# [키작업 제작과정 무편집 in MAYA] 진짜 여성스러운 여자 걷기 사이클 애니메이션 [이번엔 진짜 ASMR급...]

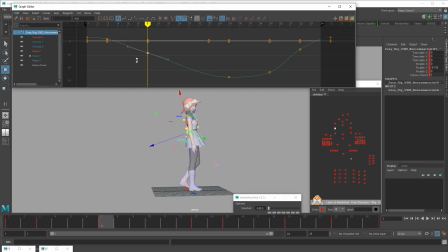7237s
팔 움직임이 좀 급해 보여서 수정 중입니다.
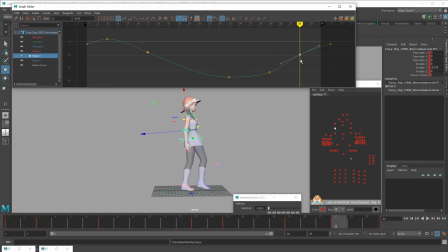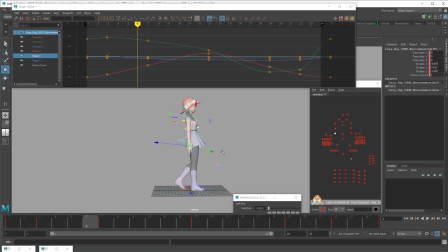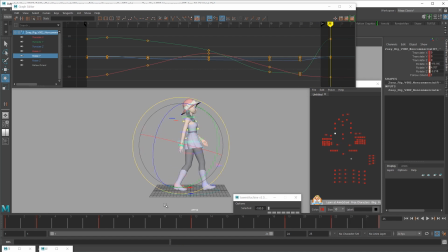좀더 부드러워졌죠? 이쪽 손목도
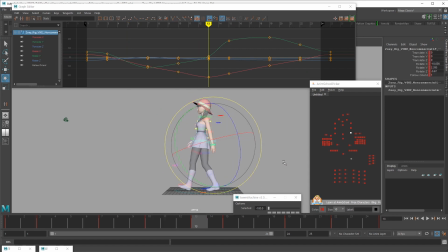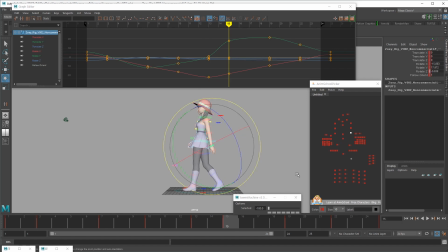항상 폴리시 단계에서 문제가 생기면 그래프 에디터를 다시 뜯어보세요.
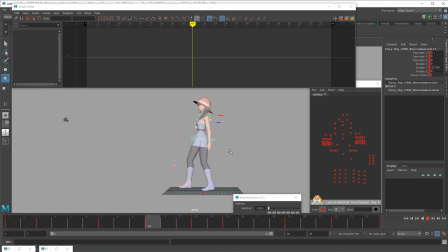7329s
그래프 에디터 움직임이 부자연스러우면 그게 고스란히 실제 캐릭터 움직임으로 나오거든요. 이제 마지막으로 체크해보고 싶은 게
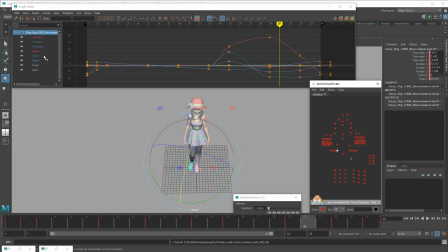7345s
가을의 궤적이 어떤가? 이렇게 그래프에 일단 한번 정리해주고, 여기도.
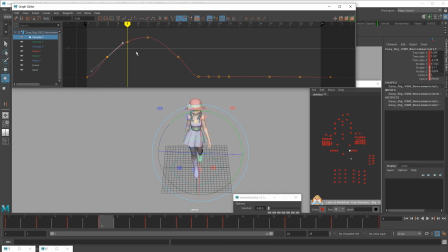그래프 한번 정리해주고요.
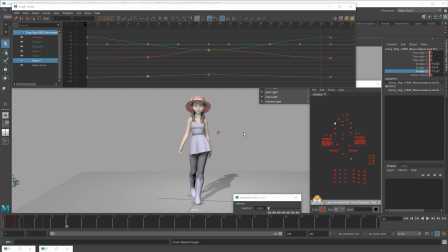7380s
작업물을 정리하다가 아무리 봐도 팔 각도가 어색해서 밖으로 나온 팔. 원인이 뭔가 생각해봤는데 이 팔의 각도 자체가 밖으로 안 빠져있어서 그런 것 같아요.
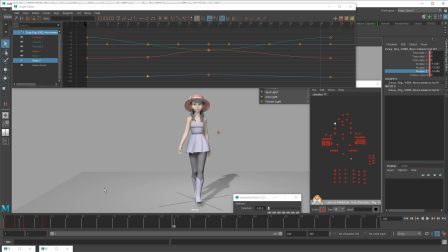7397s
이 팔꿈치가 여자들은 약간 밖으로 빠져있거든요. 그래서 수정을 좀 하는 거를 보여드릴게요.
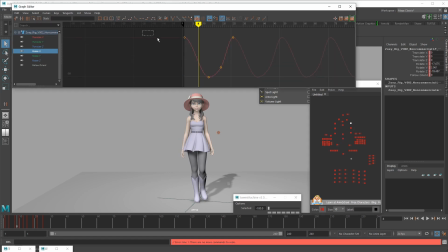7410s
먼저 손은 이렇게 밖으로 안 보이게 만들고 부딪히죠. 좀 남자 같죠. 그리고 이때 팔꿈치를 좀 바깥으로, 좀
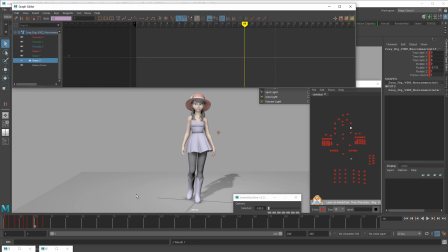7431s
여성과 남성의 골격차로 인한 약간의 왜곡, 네, 요 느낌. 그리고 여기서 약간 어정쩡하게 팔이 들린 것 같으니까 요거를 좀
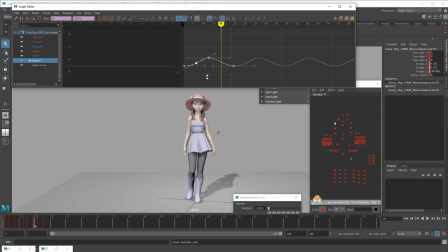조정하는 것까지 좀더 안정적이죠? 좀 자연스러운 것 같아요.
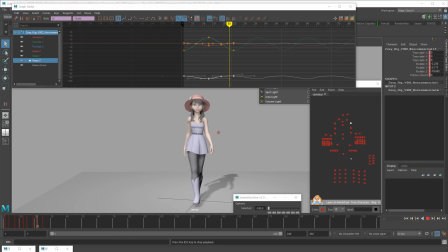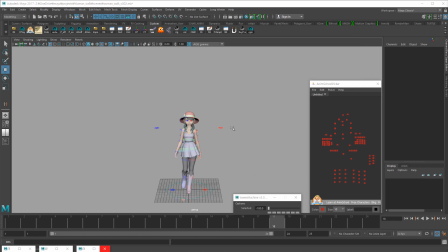7472s
자, 이제 애니메이션이 끝나면 이제 플레이 블라스트를 뽑을 건데, 몇 가지 세팅 팁을 알려드릴까 해서 이 부분까지 녹화를 합니다. 우선